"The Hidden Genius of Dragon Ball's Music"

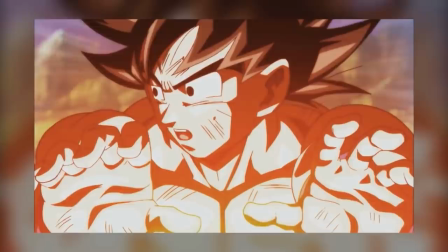In the same way Dragon Ball GT implemented its own theme in pivotal moments to harken back to something familiar, so too does this track work in that way.
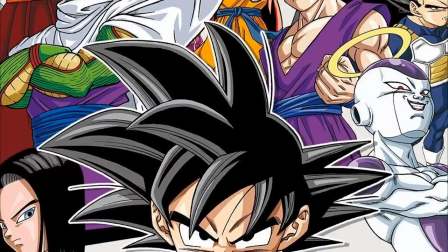Well, the story being told in this arc is that of Universe 7 needing to band together with unlikely comrades to
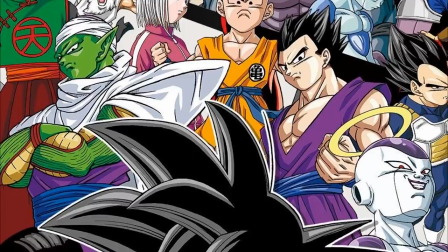defend their own universe from erasure in a multiverse team-oriented battle to end all battles.
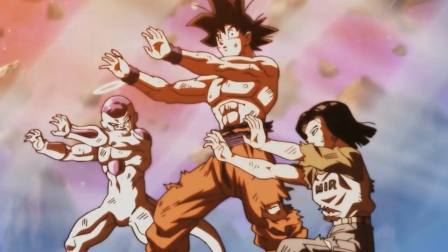And this variation of the theme is played not just here, but in a few other instances to reinforce the fact that this track represents trust and teamwork.
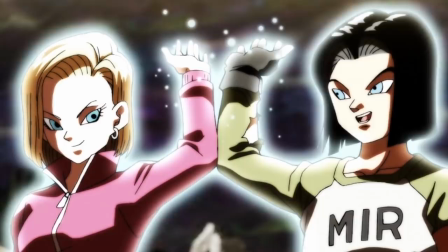The first obvious one comes in episode 109 as Goku begins calling on his team to lend him their energy for one of his signature finishing moves, the spirit bomb.
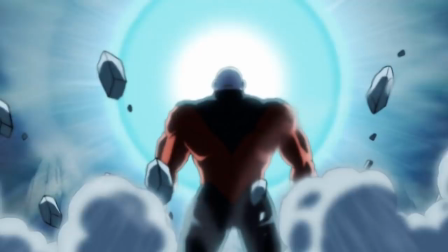Because this is one of the first notable inclusions of this track in the series, this particular piece of music has become widely known as the Genkidama theme on YouTube.
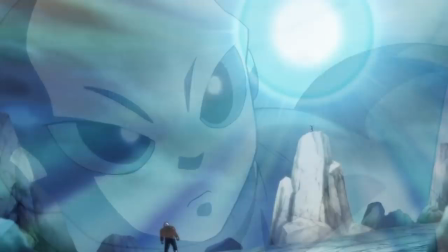But it is in fact a leitmotif derived from the original OP that not only has nothing to do with this scene specifically, but also has nothing to do necessarily with spirit bombs.
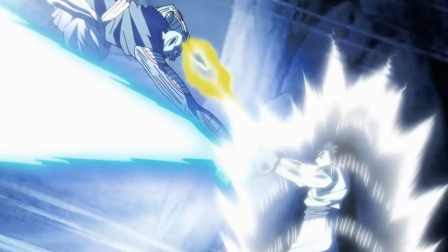For example, another instance that this track makes an appearance for is during the closing moments of one of my favorite scenes concerning Piccolo and Gohan in the series.
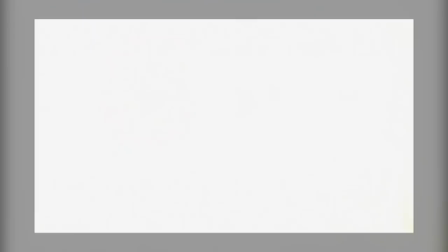Downed and trying to rally themselves, Piccolo looks on as Gohan has his back and together they finally overpower the team of Universe 6's Namekians thanks to their combined efforts.
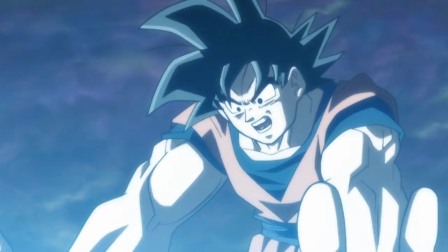These scenes with the spirit bomb and the team up of Gohan and Piccolo gave me chills but they didn't
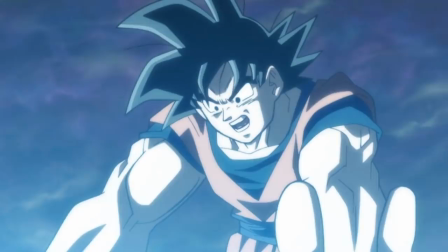really invoke the same sort of visceral reaction or emotion that the scene in the final episode did,
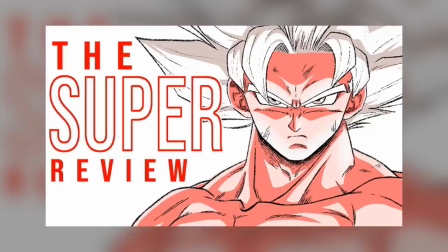and that is primarily due to contrast.
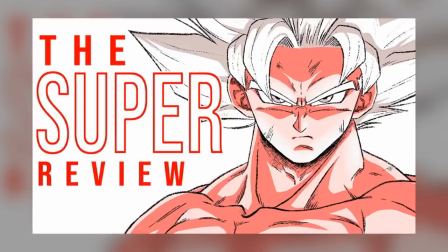I spoke about this briefly during my breakdown of this scene in my review of the arc, but it's worth repeating for the sake of this point.
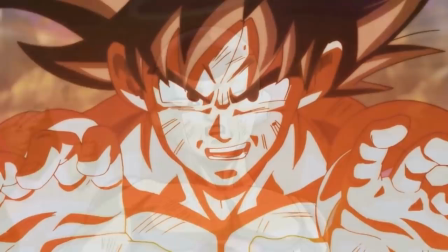The entire crux of this scene leans heavily on the story being told by Frieza in this arc, and this scene, this conversation with Goku, acts as its climax.
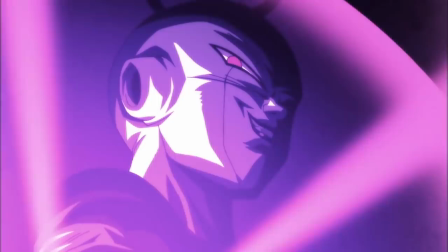Throughout the tournament he has really been working on his own, unable to fight alongside others,
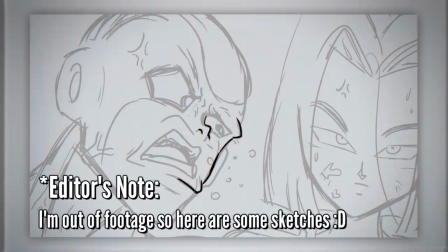oftentimes only contributing to the action in the latter stages by blindsiding the antagonists before ultimately being kicked to the sidelines to lick his wounds.
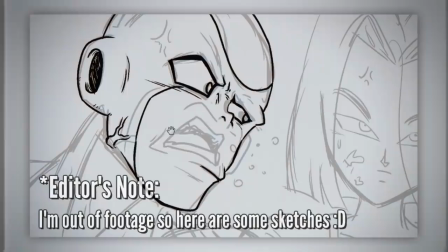And by the time the final battle comes around, he's made it known that he clearly struggles to work alongside others.
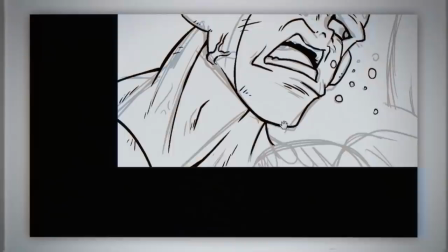Reinforced by the dialogue, he screams towards Seventeen, who is only trying to keep him alive.
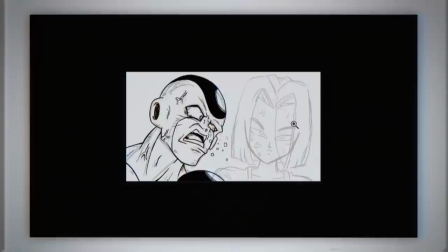He doesn't want to rely on anyone because he can't trust anything anyone says. In his mind, he'd betray them, so why would they not do the same to him?
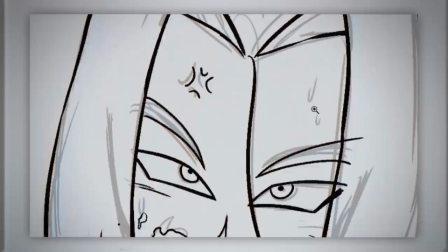This way of thinking is what makes sense to Frieza,
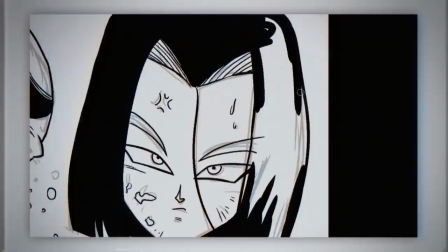made obvious by his responses to Seventeen's restricted but sincere words aimed towards him in episode 131.
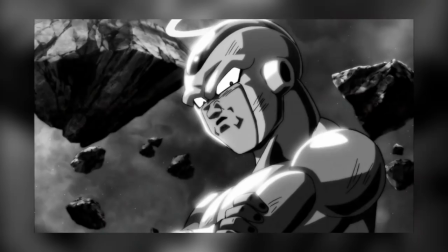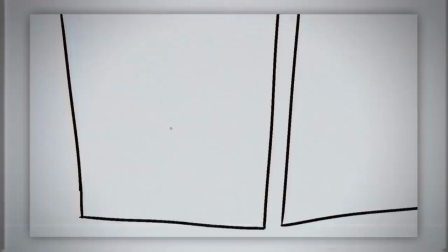Despite looking down on this sort of behaviour as a weakness, the battle suddenly takes a turn for the worst.
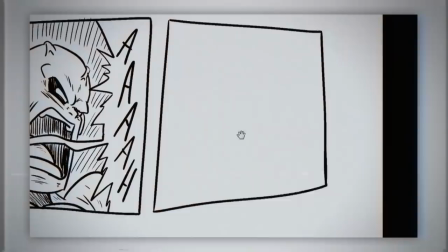Jiren now fuelled by a new motivation finds hidden reserves of strength, forcing Frieza to have to hide behind the defences of his ally.
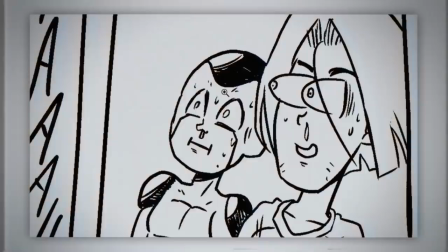Seventeen. Kicking and screaming,
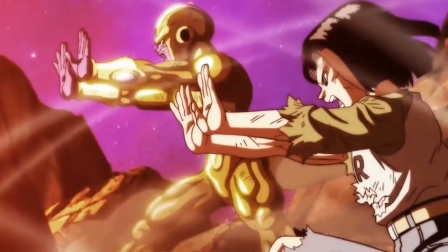Frieza is forced to shed his gaudy golden exterior and is forced to relinquish his dwindling energy reserves to Seventeen's shield to defend them both.
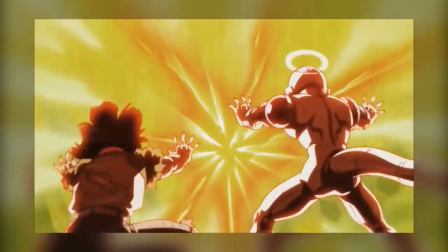But just like Frieza feared and suspected, this trust isn't enough.
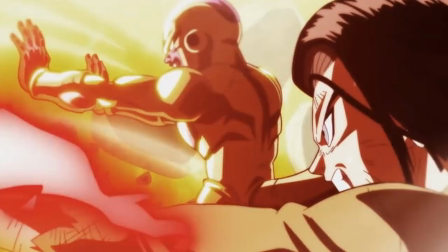The shield is seconds from breaking and it's looking like trust and teamwork is nothing in the face of absolute power.
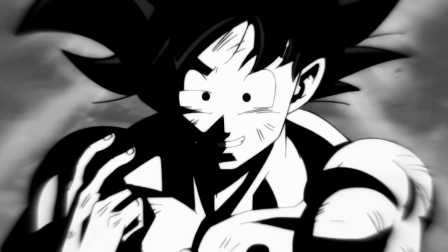the ethereal music from this track cuts through the air and replaces all the despair we felt leading up to this with hope as frieza finally has a
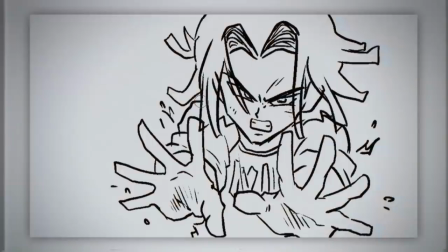conversation about trust with goku it's the best conversation in the entire series in my opinion and this track reinforces every single aspect of this scene made
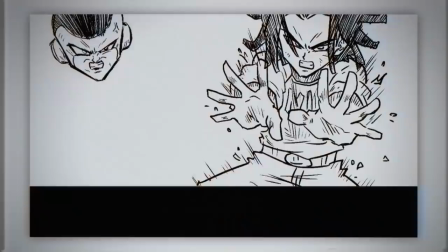all the more powerful because as viewers we are so invested in the conclusion to this upcoming conflict
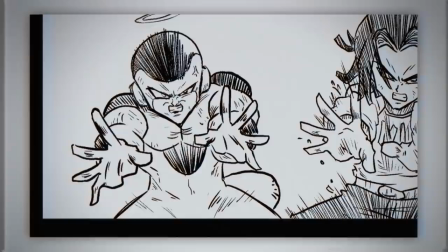we've no idea who's going to win and in a way we too have to put our trust in this unlikely team.
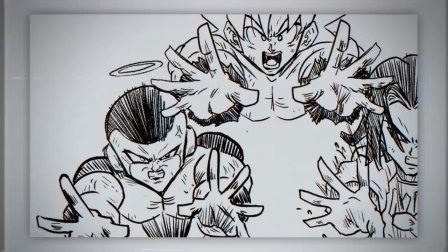It's a wonderfully crafted piece of music that not only uplifts this scene, but creates a gorgeous contrast with the most unlikely teammates of Goku and Frieza,
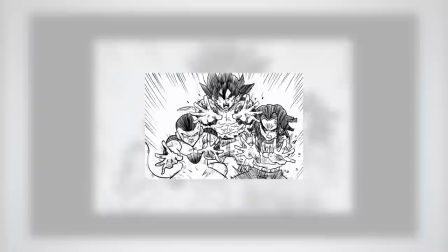and implements a reliable leitmotif we've made a connection with during the tournament. And that is why this scene is my favorite in the series.
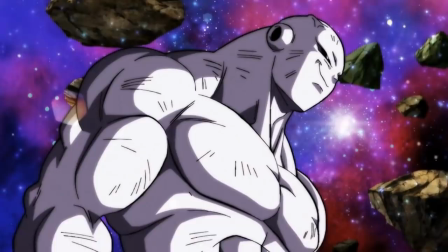And if you're still not convinced that this scene or this arc is about teamwork or trust, just check out Jiren's final words when he's defeated at the Tournament of Power.
So this is trust. Universe 7's power.